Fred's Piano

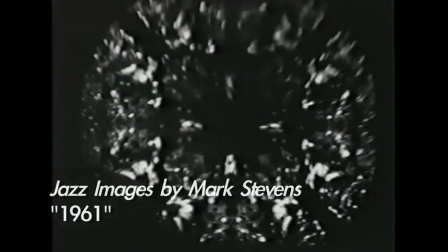255s
Excerpts are what some French art critics have said were the very first video art created.
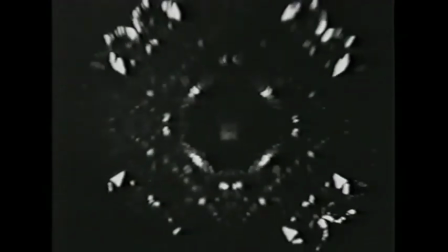260s
They were called jazz images. In 1961,
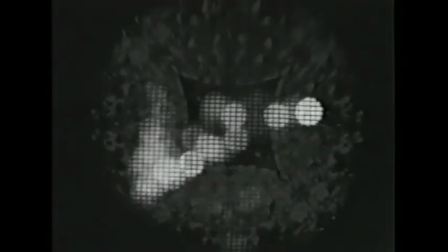264s
I convinced some WGBH engineers and camera operators to come in late at night and help me create a new way of broadcasting symphony concerts on TV.
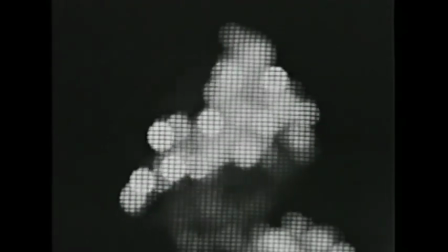272s
Not in the traditional way of cutting to the violins when they played, but something more visual, more interesting.
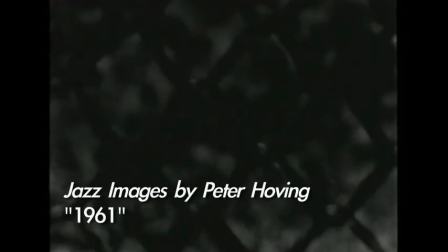278s
I wanted to shake things up. So we took these short jazz pieces and created electronic visual interpretations.
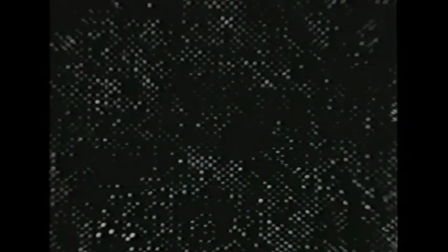287s
I showed them to the executive producer of the Boston Symphony telecast, hoping to change his approach.
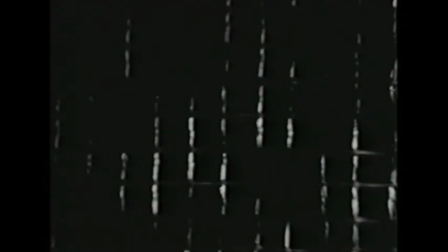292s
He just smiled, patted me on the back, and just went on doing it his way.
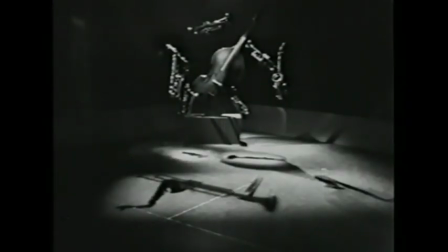296s
This piece was created by Bill Coyne.
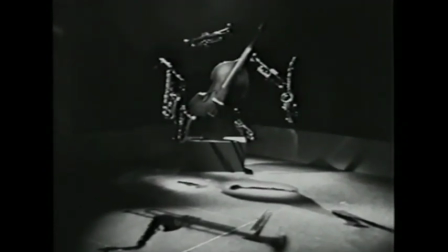302s
Bill went on to be a TV director in New York City, but Bill's real claim to fame was the creation of a rock and roll band, Kiss.
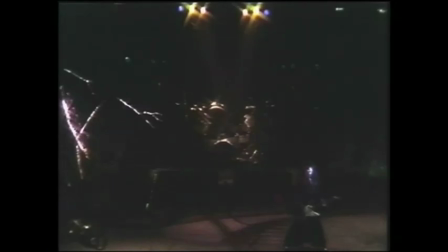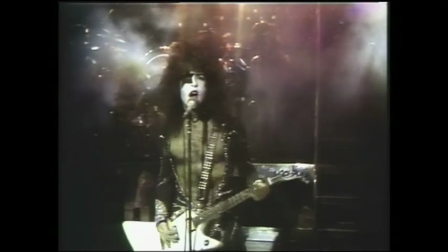315s
Bill hired me to travel with the band for 6 weeks, directing TV cameras which projected close-ups of the band members so that the kids in the back rows could see.
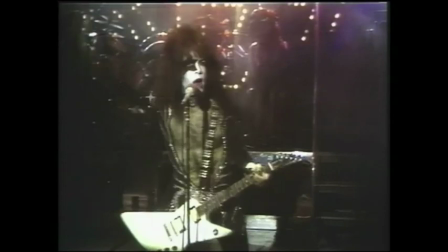323s
The last concert I did was in Madison Square Garden with 10 cameras.
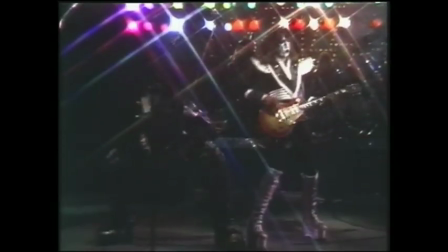328s
I came up on camera one, which was in the pit, and all of a sudden the camera went flopping around.
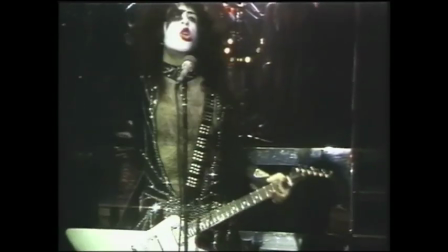332s
What happened? I yelled out. What happened? Somebody had thrown a beer can and hit my poor camera operator on the head.
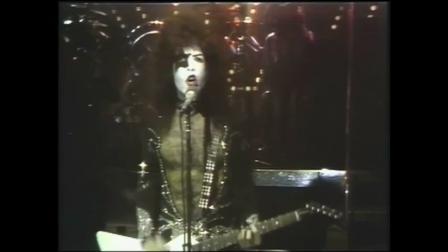338s
Fortunately, he wasn't hurt, and he got back up and did it. Well, I'll tell you, that was the last time I ever did a rock and roll concert.
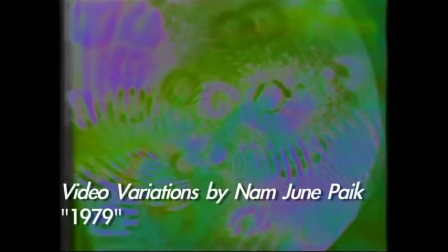346s
And finally, ironically, 15 years after my attempt to persuade the Boston Symphony to try a different way of broadcasting their concerts,
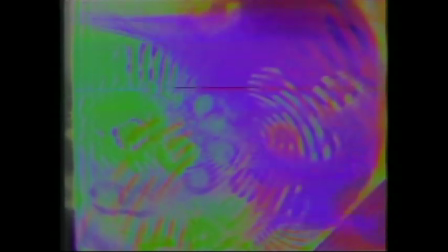353s
they commissioned a group of video artists to explore a new visual language. This is an excerpt by one of the most famous of the video artists, Nam June Paik.
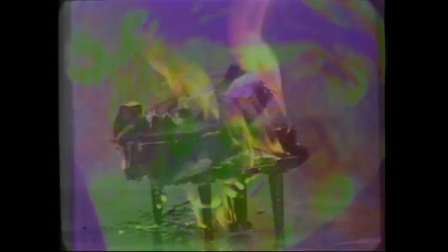362s
You know what? They just smiled, patted us on the back, just went on doing it their way.